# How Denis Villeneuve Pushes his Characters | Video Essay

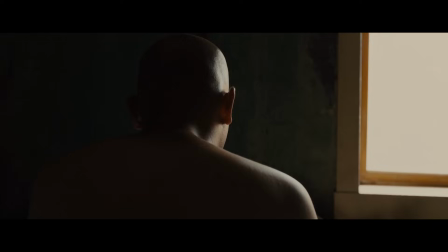The cinematography helps reinforce the ambiguity by playing with the lighting, the contrasts, showing the harshness of the brights, and the oppressive darkness.
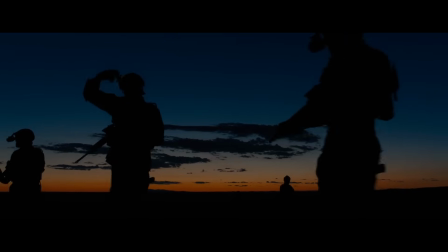It's a metaphor for our perception of what is good and what is evil.
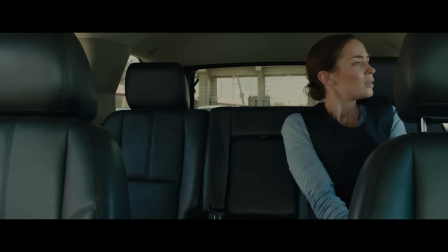We're meant to see the film through Kate's eyes, how she struggles with the morality of what they're doing to fight the cartel.
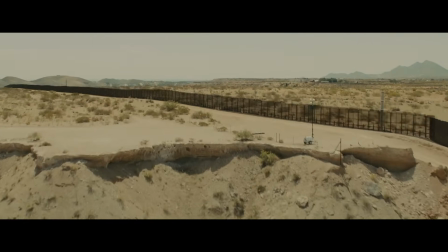The score is meant to keep us on edge. It's the very embodiment of the threat, the monster that will swallow up Kate O.
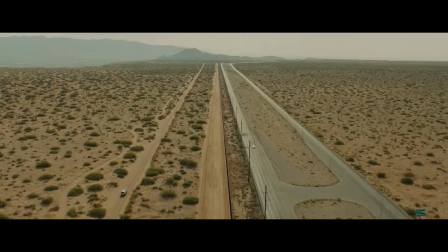Even the way we follow the main character, traveling from Arizona to Juarez, is supposed to isolate her from what she knows to be normal and safe.
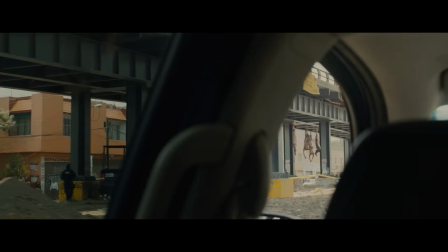Kate's journey begins with moments of intense tension and it doesn't stop. She's visibly shaken.
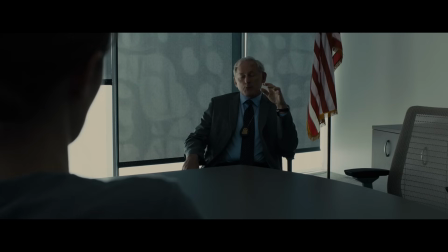She doubts herself, tries to stand her ground, but she sees that to obtain the justice she wants, she must stomach methods she doesn't agree with.
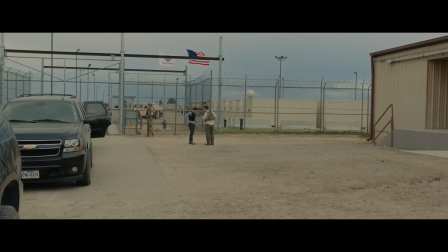This is the future, Kate. Juarez is what happens when they dig in. This is it.
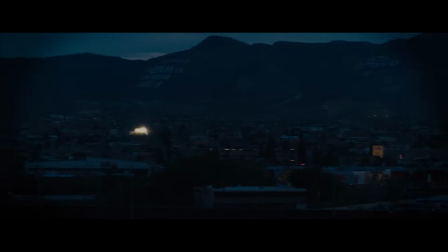What am I doing here? What you're doing here is you're giving us the opportunity to shake the tree and create chaos.
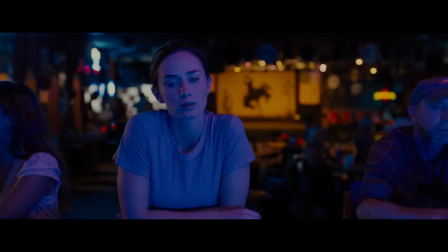That's what this is.
Imagine working and living according to the fine set of rules. Never straying because if you do, you become like the criminals you hunt.
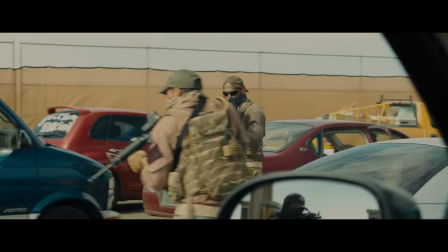Until one day, you're thrust into a world where your rules are more of a hindrance than anything else. else.
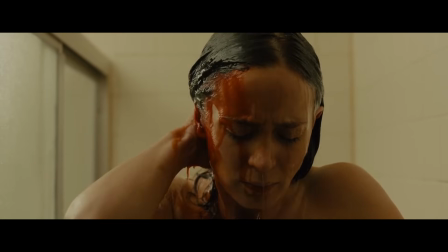The world Kate walks into is one where no one is clean. There is no room for innocence.
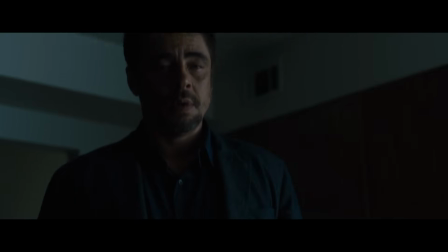You're not a wolf. And this is the land of wolves now.
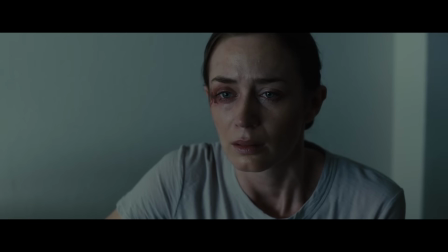If she wants to survive or even thrive, she would have to become someone like Alejandro.
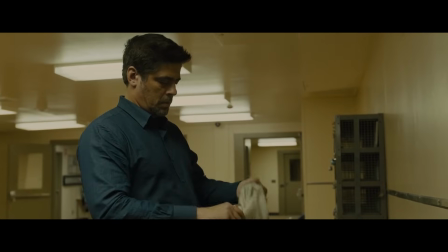He used to be a prosecutor.
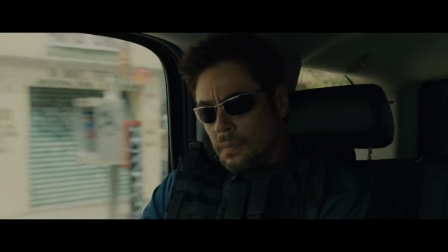A man that might have shared the same principles of justice that Kate has, but when the cartel murdered his family, it transformed him into the hitman he is now.
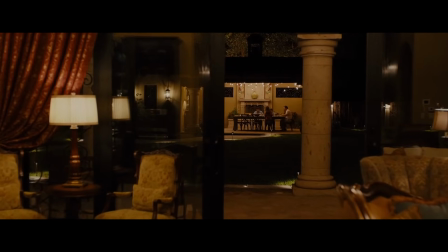The scene that shows what he had to become is the dinner scene at the end. He finally finds a cartel boss that ordered the death of his family.
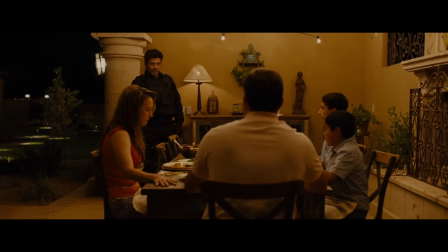He interrupts their peaceful meal and holds a gun to their heads, asking them to continue eating.
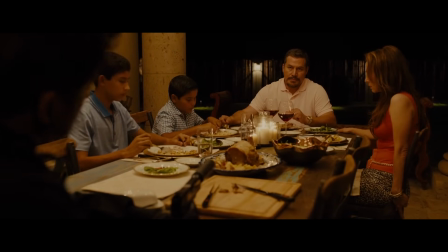The cartel boss asks him not to kill him in front of his family, but Alejandro shoots his sons and wife instead.
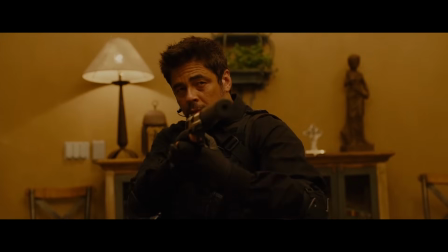It's cold, unflinching, but thankfully off camera, showing how the act is of no importance or consequence to him.
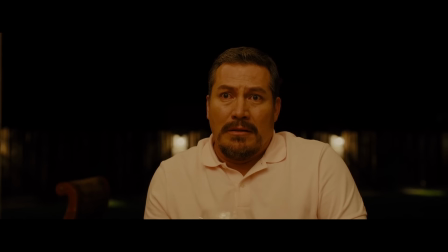He lets the cartel boss take in this horrific sight and then puts them out of his misery.
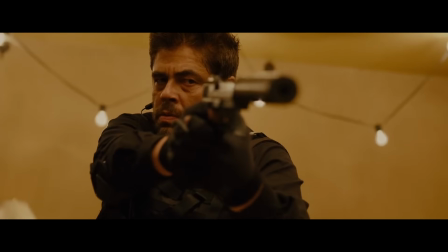Alejandro had to become a monster to deal with monsters. This is something Kate is not willing to become.
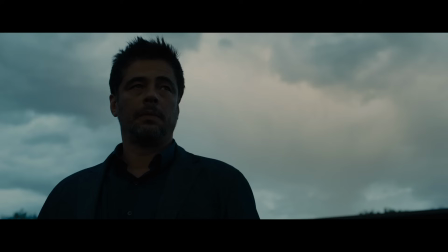But like Alejandro said at the beginning, she understands why he exists.
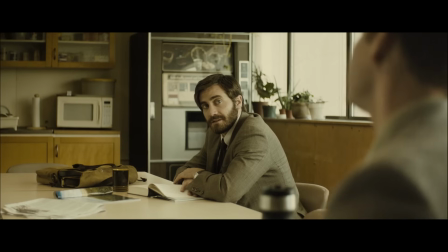We easily identify with Denis Villeneuve's characters because they're just normal, flawed people thrown into a difficult situation.
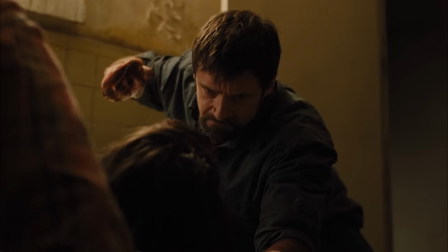They each have their strengths, weaknesses, which rise to the surface when put under extreme stress.
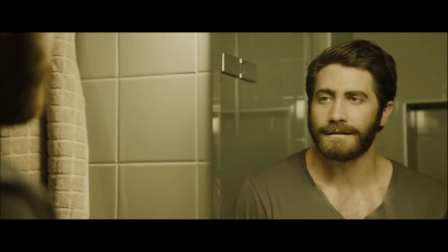Denis Villeneuve explores their intrinsic contradictions,
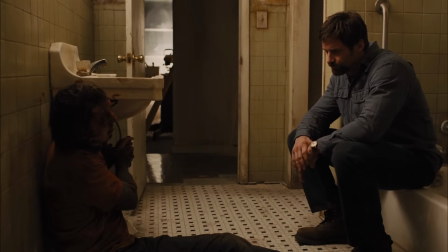ambiguity and duality to show us how real they are and by extension makes us empathize with them.
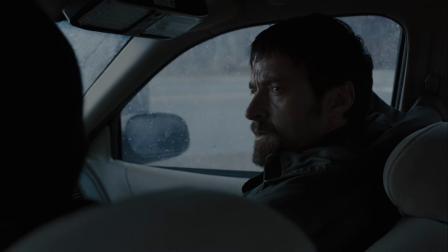He doesn't just give us heroes or villains but makes us decide for ourselves which of their
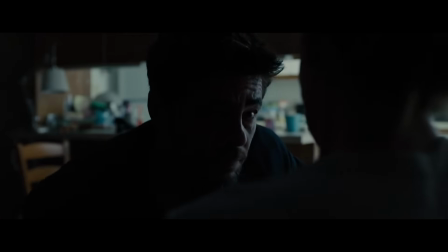qualities we would praise as heroic or resist and consider villainous because in the end,
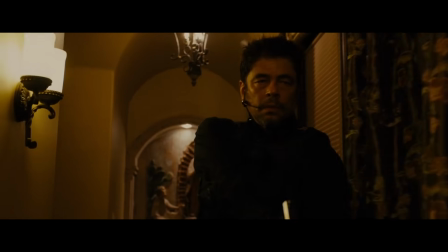none of us are entirely good or bad. Each one of us is the hero of our own story and might very well be someone else's villain.
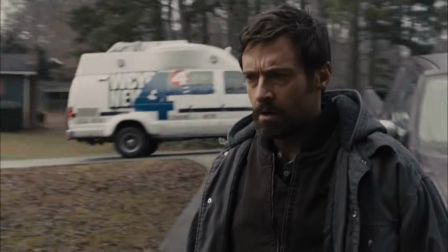And we all share the same two-sided potential within us.